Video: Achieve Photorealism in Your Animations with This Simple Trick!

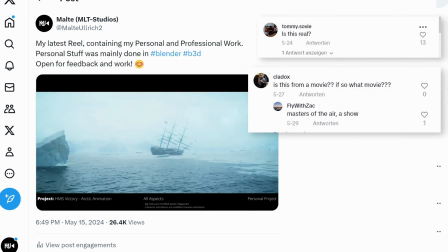(0:00)
I recently shared some animations where people kept asking me how I made the environments, why does it look so realistic?
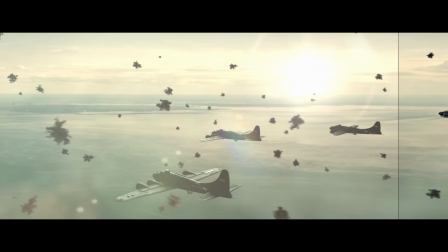(0:06)
So today I'm going to break down my method of creating large-scale environments that for once look photorealistic but also render super quick. So how does it work? I normally start my animations with a simple idea.
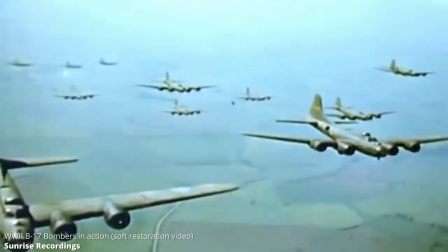(0:20)
Like in this case, I knew I wanted to have some World War II bombers fly in formation, but I wasn't quite sure what the rest should look like.
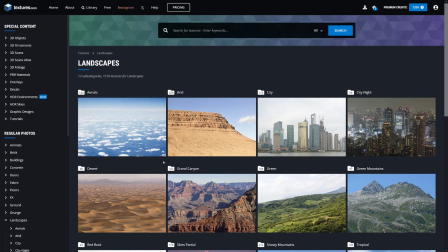(0:28)
So after adding and animating the planes, I went online and looked for aerial photos taken from a plane or drone.
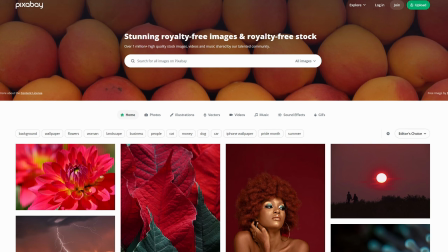(0:36)
For this, I usually use sites like Pexels or Pixabay since the license allows me to use it in my own projects.
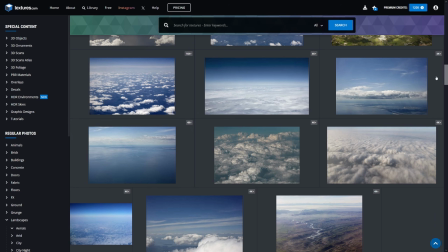(0:44)
In this case though, I got it from textures.com.
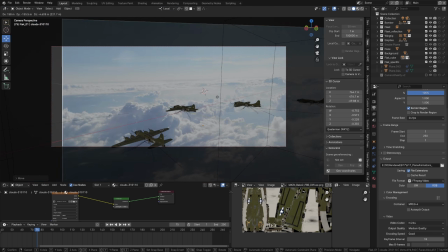(0:48)
After trying out a few different ones, I found one that I liked, so I placed it in the background, which instantly made it look realistic.
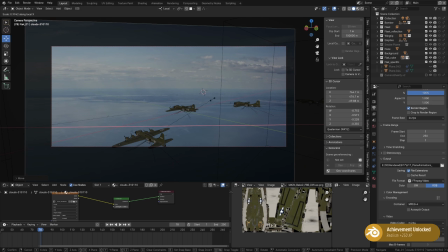(0:56)
Important here is to match the perspective.
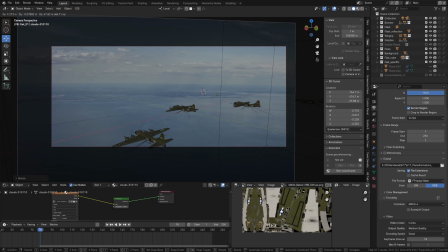(0:59)
In this case, I especially needed to make sure the horizon line isn't too low or too high, otherwise the whole image would fall apart.
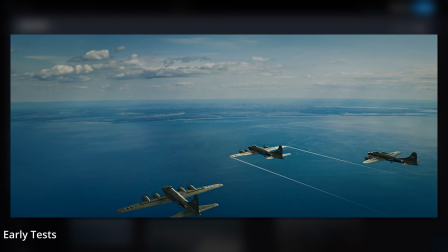(1:08)
Just adding an image as the background will go a long way of making the scene look realistic,
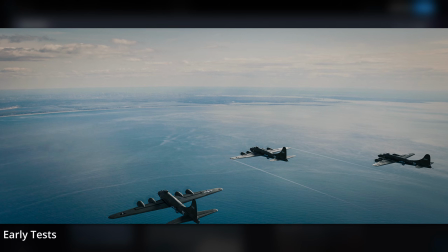(1:13)
but you also need to match the foreground to that image, especially the lighting.
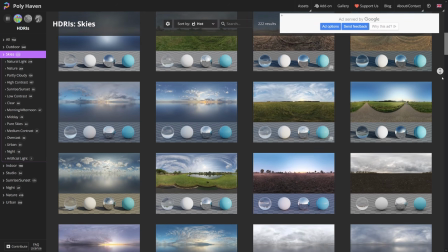(1:17)
For that you can find an HDRI that somewhat matches the image in its colors, brightness and general mood.
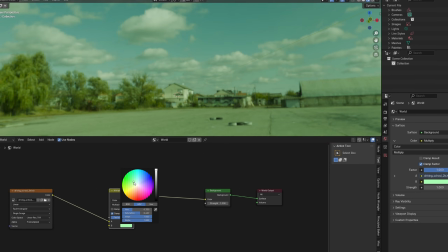(1:25)
If you can't get close enough, you can use a mix color node to tint it the way you want.
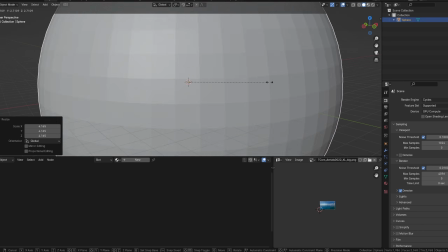(1:30)
What I did for this scene though was a bit different. Instead of using an HDRI,
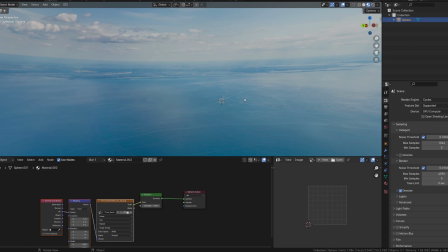(1:36)
I mapped the image from the background onto a big sphere and used that in combination with an emission shader to cast the correct colors into the scene.
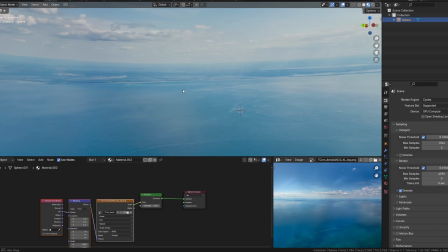(1:45)
Oftentimes you need to bump up the emission strength a bit to get enough light into the scene.
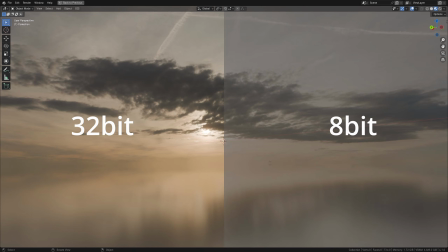(1:50)
Since the image most likely will be an 8-bit JPEG and not have a high dynamic range like HDRIs normally do,
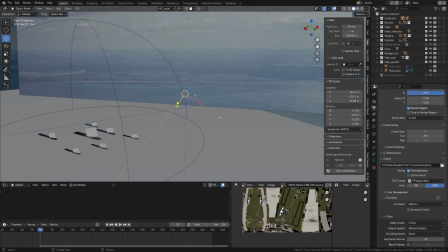(1:57)
this method might not work for everyone. In my case though, it was enough to combine it with a sun lamp for that extra realism.
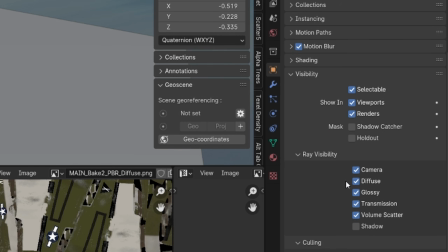(2:05)
Just make sure to set the light sphere to not cast shadows, otherwise you won't see your sun.
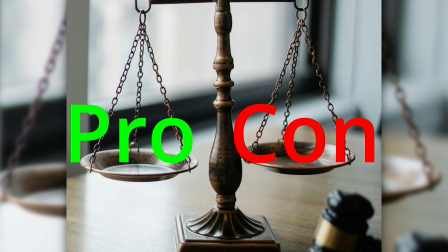(2:11)
As with anything, this method both has advantages and disadvantages,
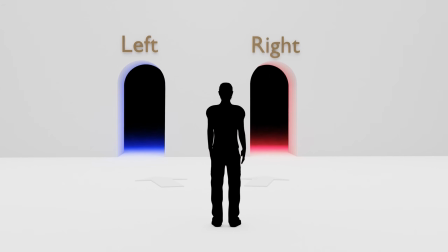(2:16)
which will help you decide on when to use it and when to actually build the environment in 3D.
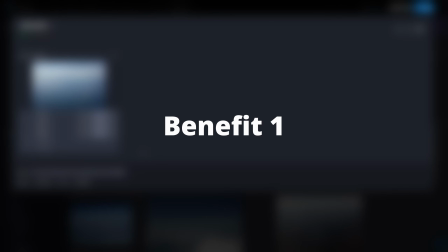(2:21)
The benefits are quite obvious. First, you can easily test out different environments just by changing the background image.
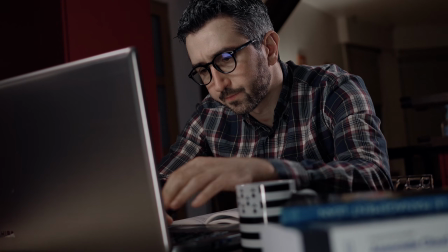(2:29)
Especially if you don't already know what you want, this helps you find something fitting. An example for this is this animation I made recently.
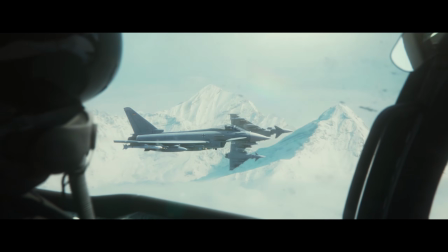(2:36)
I had the fighter jets already animated and thought the scene would be over some flat terrain with some clouds in the background.
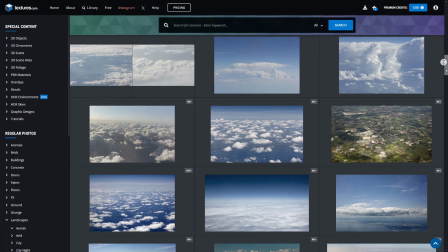(2:44)
When looking for images matching that idea, I actually found an image of snowy mountains.
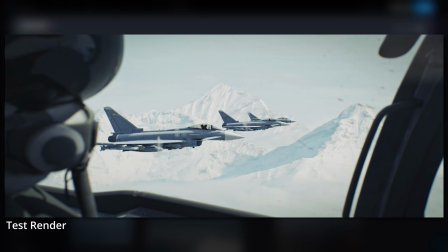(2:49)
I placed it in the background and instantly knew I wanted to go in that direction.
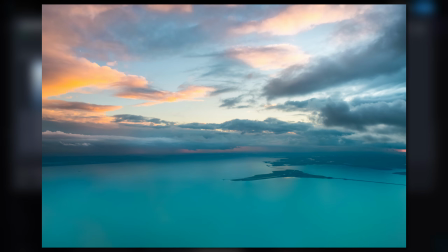(2:54)
Secondly, using real photos means achieving a photoreal environment is as easy as it gets.
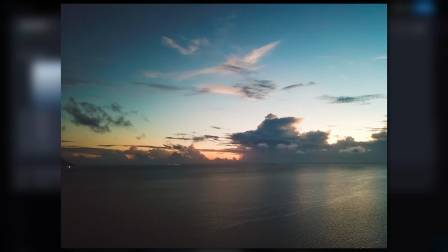(3:00)
Since they are already photos of real places, this will instantly bring the realism to a new level.
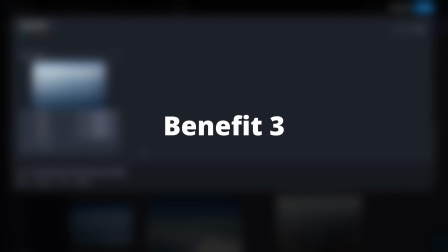(3:06)
Thirdly, since it's just an image emitting light, it renders super fast and doesn't slow down your PC in the viewport.
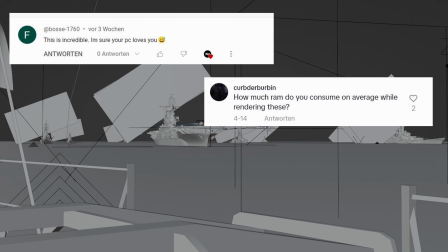(3:13)
I often get comments on my animations asking if my PC exploded while rendering that or how many years it took.
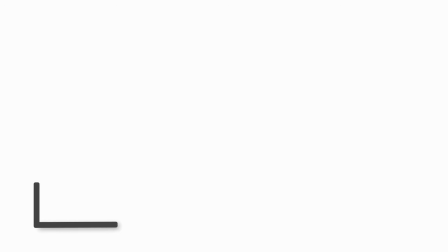(3:20)
Even though these are obviously jokes, people expect the render time to increase drastically with increasing realism.
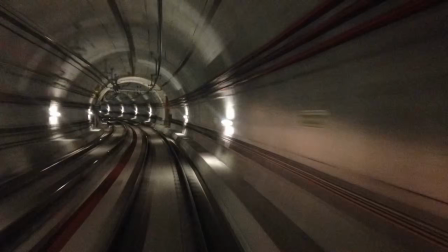(3:27)
But with this method, the scene renders super fast since the image is emitting light itself,
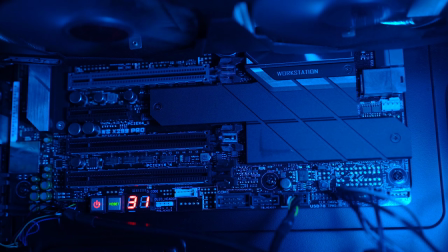(3:33)
so it does not need some heavy computing to calculate complex shaders or models.
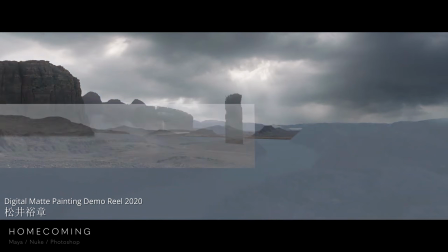(3:37)
Finally, if you have some photo editing skills, you can combine multiple images and elements to create totally new places,
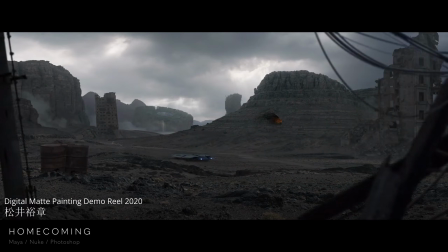(3:45)
making it easier to match a specific idea or scenario.
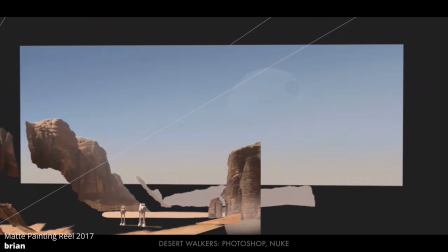(3:48)
For a more 3D look, you can also create some simple geometry where you project these images on top to get some parallax in the scene.
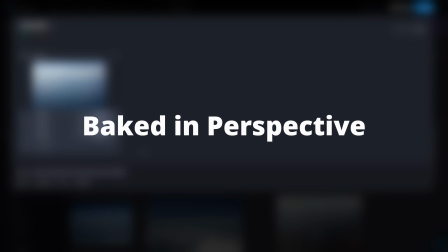(3:56)
The downside of using images as backgrounds is that you can't move the camera too much without the effect quickly falling apart.